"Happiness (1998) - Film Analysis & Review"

I'm all out of love. I'm so lost without you. I know you were right. Believing for so long.
Hey everyone, it's me, Anthony. So today I'm going to analyze the film that holds a truly ironic title. I'm of course talking about the 1998 film, Happiness, written and directed by Todd Salons.
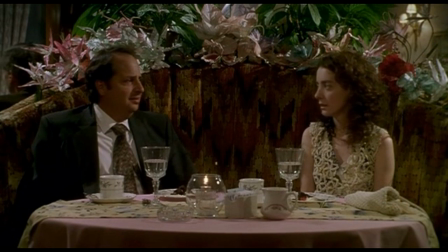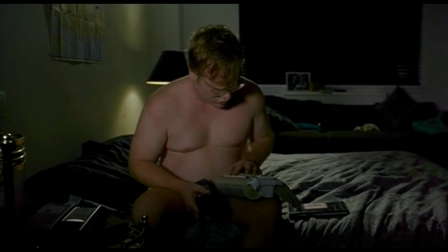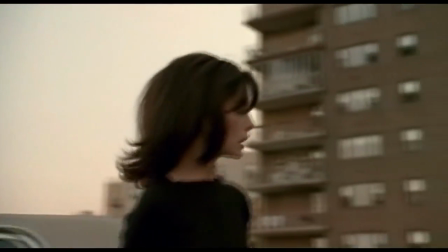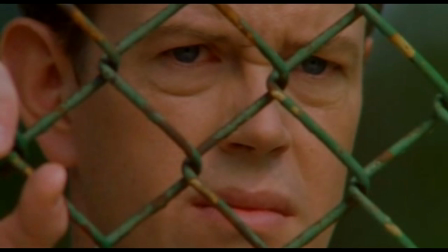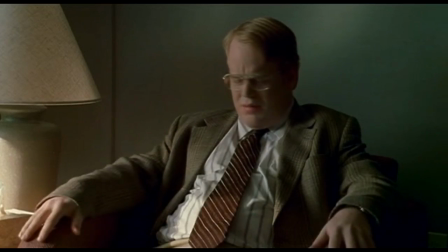(0:44)
Happiness explores the harsh reality of finding true happiness within yourself.
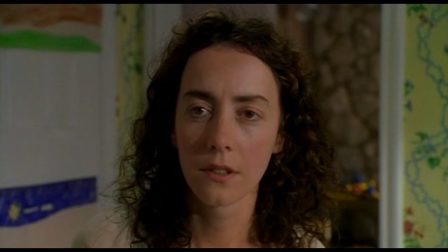(0:49)
As you may or may not already know, the film focuses on a series of intriguing people linked through three sisters, and their individual pursuits of, well, happiness.
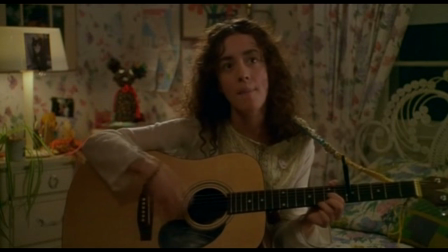(0:58)
Even the film's theme song makes a note of this.
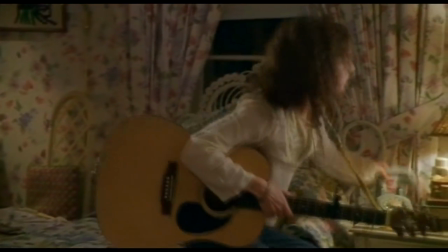(1:07)
It's pretty safe to say that the main characters in the film are anything but happy,
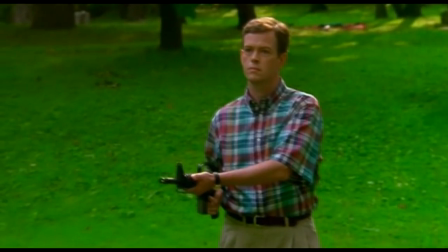(1:10)
and we as the audience get to experience this first hand through bizarre, entertaining, and even somewhat disturbing sequences.
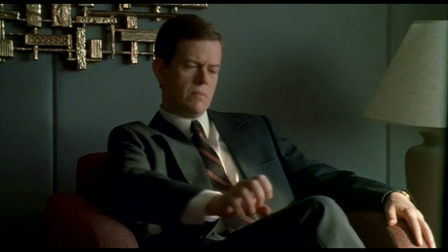(1:18)
Maybe asking yourself, why is one of the central characters a pedophile? Are we meant to empathize with this sick bastard?
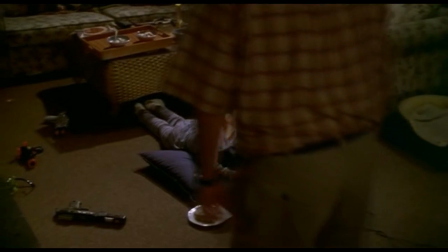(1:25)
Well, not entirely, but as we've already established, the film focuses on the desire of happiness.
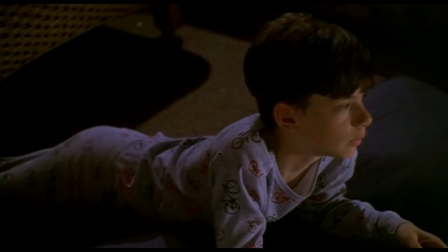(1:31)
And unfortunately for some people, happiness is found within molesting young children. Now, the film doesn't urge you to find this appealing or even relatable.
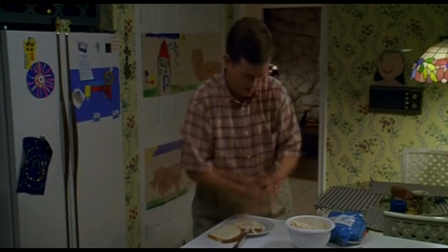(1:40)
After all, the character does get his eventual comeuppings. What the film tries to communicate is the fact that some people simply can't reach happiness in a normal manner.
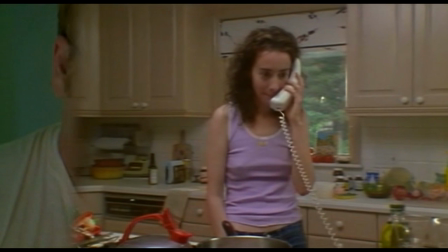(1:49)
All of the characters achieve or at least look for happiness through despicable or just straight up shameful acts.
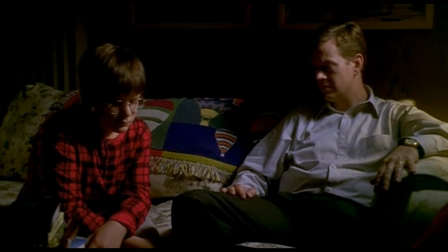(1:55)
I also think it's important to mention that because the film features something, it does not necessarily condone it.
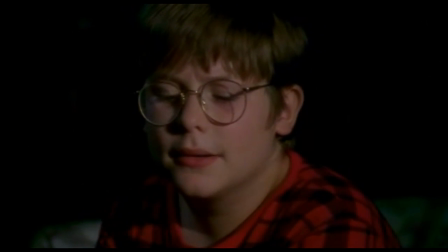(2:00) Dad, did you, um, uh, with Johnny Grasso and Ronald Farber?
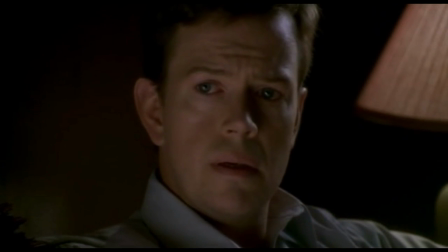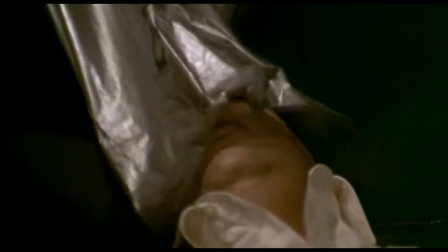(2:23)
As we've already established, the film explores a handful of controversial topics whilst linking them to the idea of happiness,
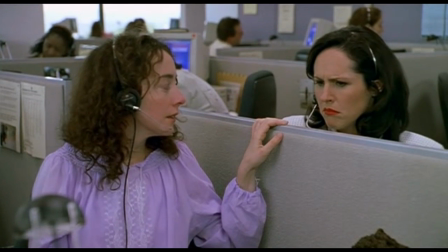(2:30)
and at the same time providing social commentary throughout.
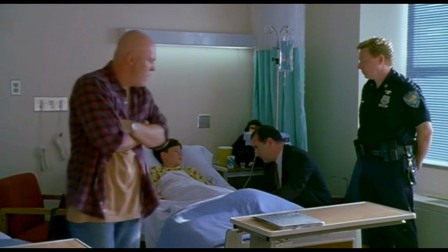(2:33)
The character of Bill is a prime example of Todd Salon's exposing a taboo subject and effectively making the audience understand the character's aims,
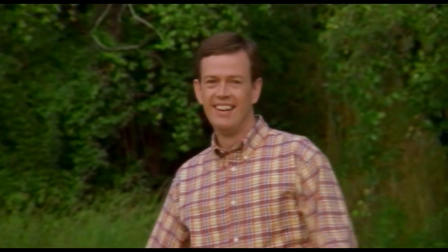(2:41)
despite the morbid absurdity of them.
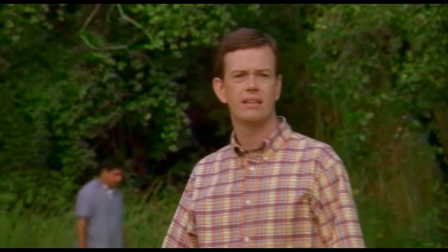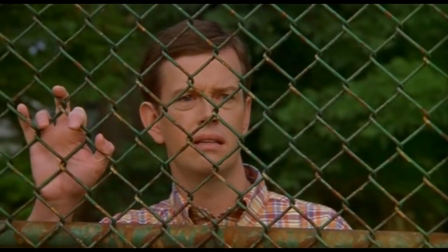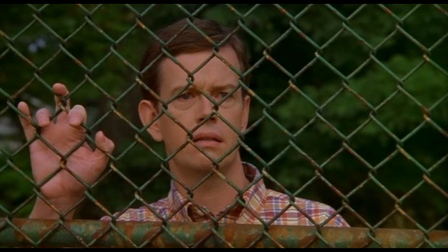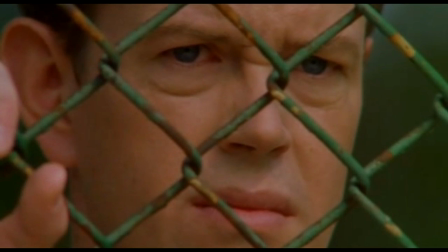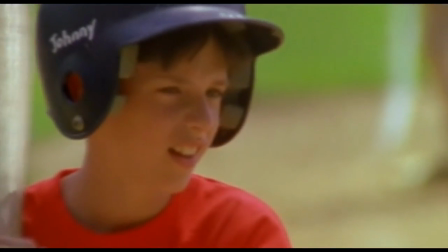(3:13)
The use of an enchanting soundtrack accompanied by a bright colour scheme in dreamlike cinema cinematography, signifies the attraction Bill develops for the young Johnny.
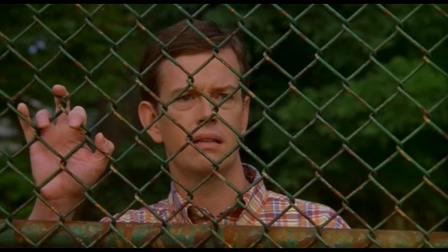(3:22)
The positive vibes created by the elusive visuals contrasted by Bill's shameful facial expression and
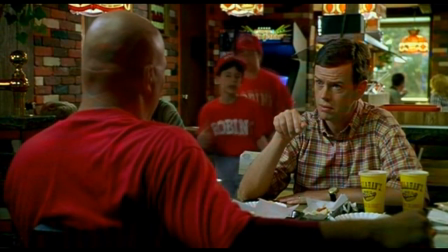(3:27)
shown through tight framing essentially sums up the whole situation as well as Bill's internal conflict.
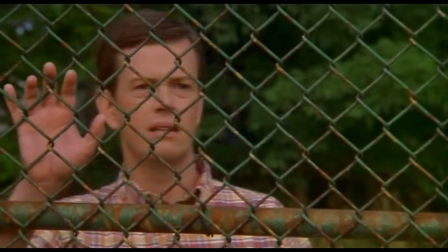(3:33)
In fact, the entire tone is reminiscent of an adolescent type of attraction, except it's between a grown man and a young boy.
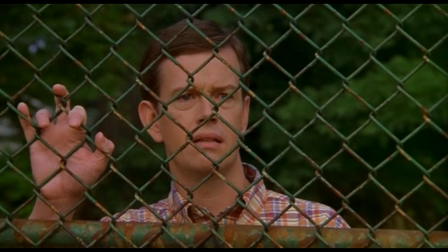(3:42)
In addition to all this, the actual composition of the shot foreshadows Bill's eventual imprisonment,
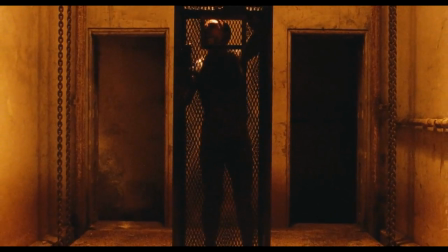(3:46)
with the wire fence representing a prison field or simply cell bars holding Bill back from engaging in further acts of pedophilia.
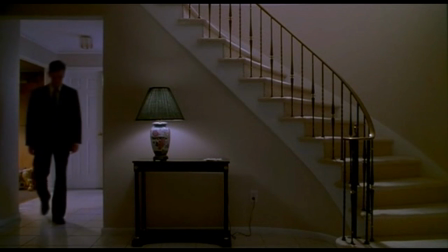(3:54)
The fact he finds happiness for engaging in sexual activity with children is sickening.
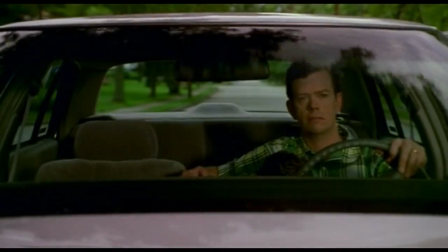(3:59)
Yet, it's shown in such a way that puts things in a whole new perspective in comparison to an adolescent type of attraction. I'm going to stress once more that the film does not promote this type of behavior.